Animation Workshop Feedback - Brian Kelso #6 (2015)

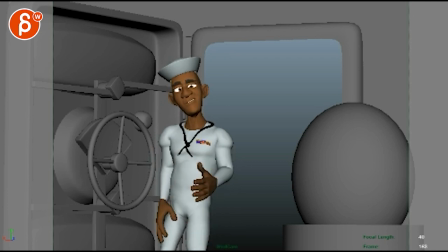495s Not hard enough for this right here. And maybe.
Yeah, if there's enough time, like right here and right between. Right after it says here, with a nod down.
Enough for this right here. And maybe just.
And I think for that, like that I like for maybe, but you could. I would start this from a straight position.
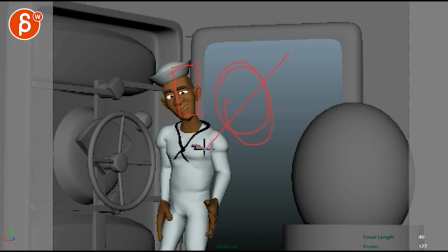516s
My tool sometimes is very interesting. Now it works. No, it's delayed. It's kind of funny. So it's straight. So that maybe on the maybe, then it gets into that. So that way you have somewhere to go. Because right now you're kind of stuck in that angle that the head is in.
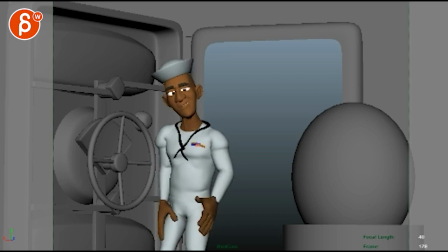533s Right here. And maybe just.
Maybe it would have that tight twist and tilt.
Just maybe not smart enough for them out there.
And then on smart, all right, so he's going left.
Maybe, just maybe, not smart enough.
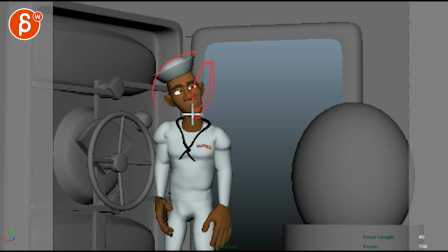550s
And on smart, he can whip that head around to then have that angle, you know, for a little quick reversal.
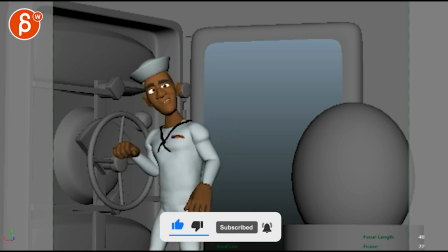560s For them out there.
And in that you know what I see? When you are leaning
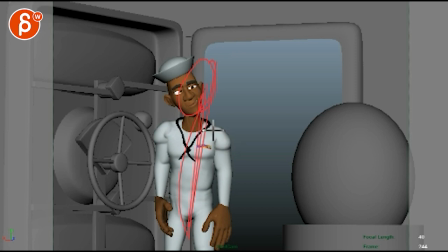568s
that way, right? My tool again. And then when he points, that's when you can bring the head back into this. So he points and like, you know, in a way almost arches back or arcs back the head. It also points, you know, it doesn't have to be completely twinned with his hands, but I mean, you're doing it here,
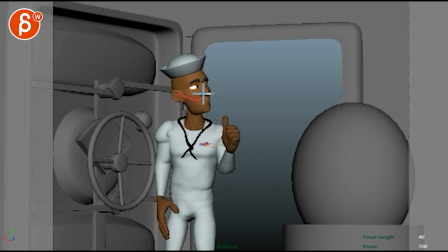587s
but imagine he's also doing it, not just in Y, but from a head to this, to that. There you go. That makes sense. Weird scribbles. that's kind of it. That's kind of what I would do. Definitely, you know, you're in a good position body-wise.
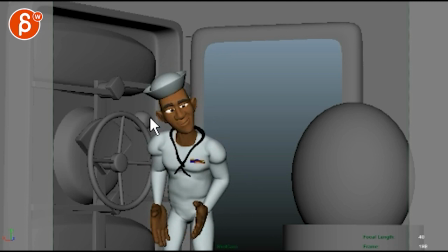604s
Really think about how can you make the head work so that, you know, the main thing for me with lip sync is always that you want to make sure that the words, as they come out, that the body is influenced by them and it's reacting by it. So if you have a big, strong, whatever word, you know, it comes out of the chest.
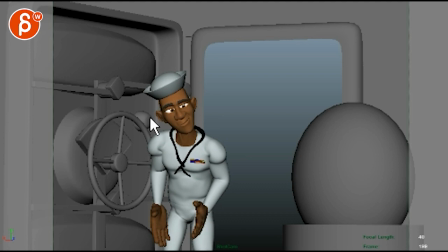622s
If it's a big jaw moving, if you say like, rah, you know, like that jaw really shoots down. But because the jaw is so fast and strong, it's going to pull the head down a bit. It's going to, you know, have a little accent because of the jaw. So a lot of stuff where you can really tie the head to the audio,
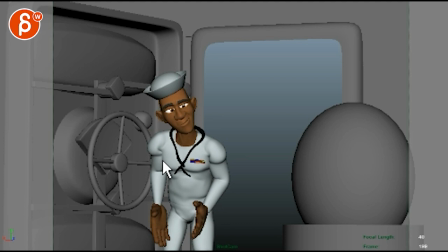636s
not just in broad accents to kind of mimic like a Muppet type of thing, but just making sure that if there is anything that the jaw is doing, you know, it will affect the head, even if it's a slight twist or a tilt or whatever. All right, that's kind of it. Thank you. All right, there's an email. You can sign up. You can start whenever you want. You can submit whenever you want. You get 16 submissions. Either way, a like and subscribe would be awesome. All right, thank you.